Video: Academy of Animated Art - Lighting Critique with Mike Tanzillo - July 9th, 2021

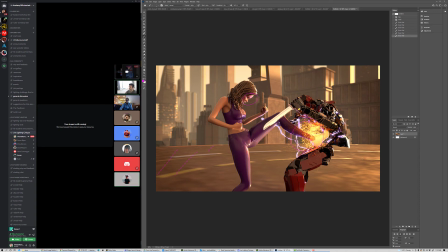I think that might ground it a little bit. Yeah, I tried it a little bit. I'll try some different ideas. Mm-hmm. It kind of did this thing where it just became like it looked too dark to make sense.
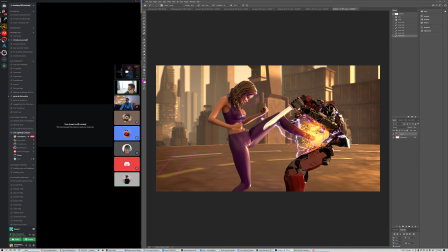Mm-hmm. If that makes sense. So I'm still playing with that. Yeah. Well, it might be about adjusting a little bit of the environment too. Like some of these buildings, like this one and this one, I'm seeing feel a little dead, and they could use some.
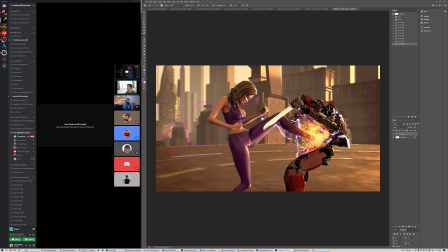Like this one looks nice and alive. There's a couple things you could increase the depth of field on some of this, and then you can add some like a shader or something on there that makes it look like some of the windows around.
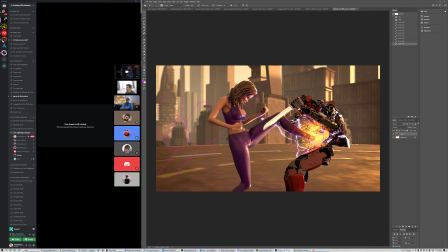Okay. Yeah, because at the end result is hopefully to get an animation out of this if my computer can handle it. Yeah. So that's why it's like trying to check out different frames. I change things and then it follows. And yeah.
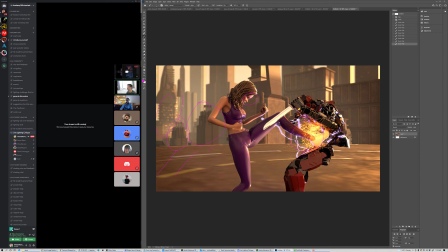Yeah, I would say if you can over the weekend, render like a super low res version of it just to see, because again, like we could, like everything like looks good in a still, and we can adjust this and adjust that. But the second that camera starts to flip around, like it could break everything.
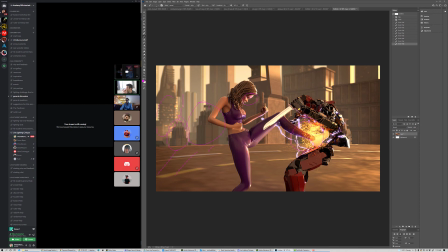So Exactly. like Ubed is showing us way up by having the camera spin 360 and just being like, no, it's gonna look good everywhere, and you're like, okay. So yeah. All right, cool. All right, I think. Montgomery.
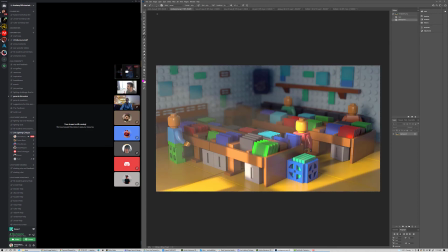Sorry, one more. I love this reference that you chose.
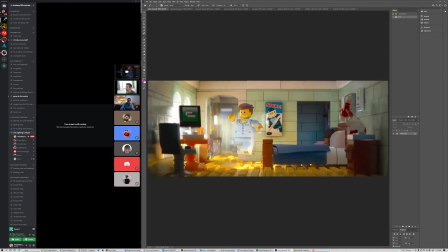I think this looks really cool. I think it's such a great target point for you.
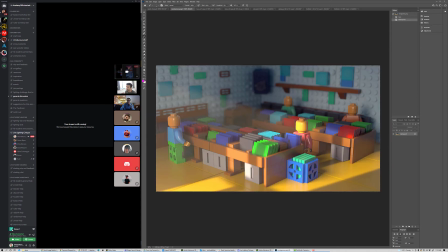And the biggest thing, because structurally this is coming together really well. Love the shape of this light. It's drawing our focus. There's good shaping overall. You feel this bigger world. Love the value changes coming across this back wall.
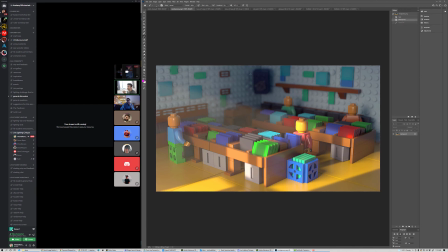Even though it's in shadow, you can still feel the darkness creeping in, which is great. The two biggest things that I would look into, one, I think the volumetric light on this is adding a little bit too much haze. I would pull that off slightly. And the second one is, like, if you look at the ground here versus here,
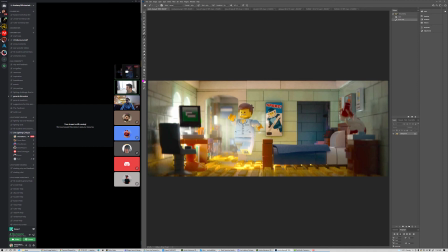you really, really use this as your North Star on how the ground should look on a, because like this feels sunny, right? You can see the light's kind of blowing out on the window, and then it's getting to this bright point right here.
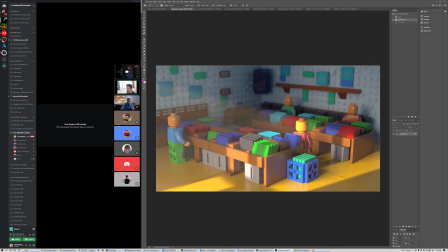I think that you can find, and it doesn't need to be all of it. I would find like maybe an area right in here that would create a little more bounce up on this character to really, really push that brightness. And you can do it a couple ways. You can do it with a gobo,
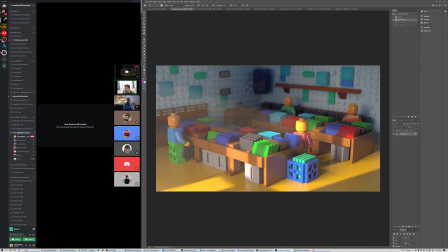or you can use like a second key light that just adds a little bit more value right there and allows you to really get that bright spot.
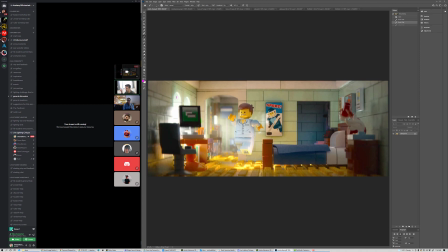And then the other two big things of reference to look at was like, pay attention to how much bounce is coming up under the character's foot.
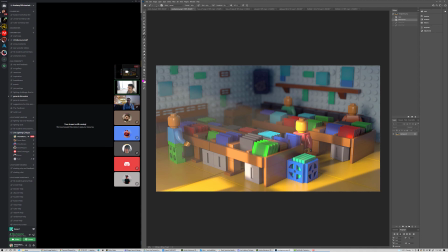You do have some good bounce light in there, but there may be opportunities to add more like secondary bounce rays kind of coming around here.
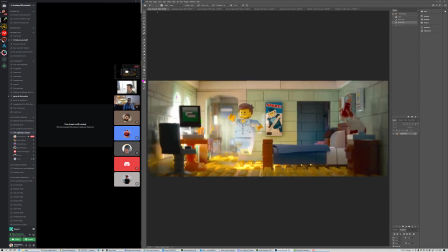And let's see.
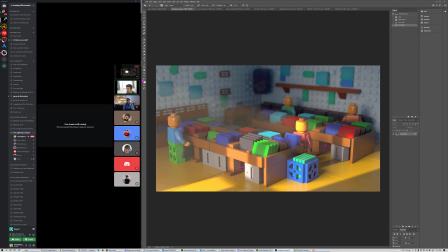Yeah, and then this is the tricky part about the Lego bricks, is getting some subsurface in there.
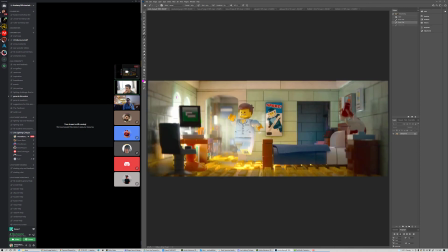Because like if you look at these, like it's tough to see, but on the backside of when they're being hit by the super sunniness, it's not dark. It's actually kind of orange back there. You can see it here too. So I would work to get a little subsurface on your shaders as well.
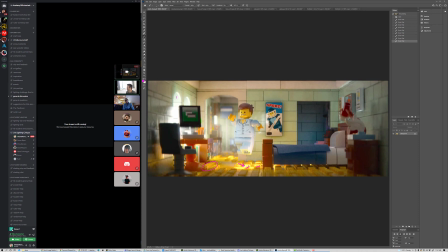All right, cool. All right. Well, that is. Let's see. I'm sharing. All right, guys. That's it for this weekend.
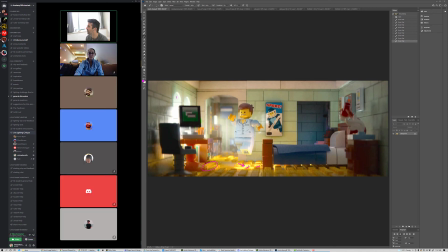Do you guys have any questions before we part ways? I'm good. Thanks. Okay, great. Yeah. All right, cool. Yeah, I'm good. Congratulations, guys. This stuff this was a really, really beautiful day of images. That makes me so happy. Have a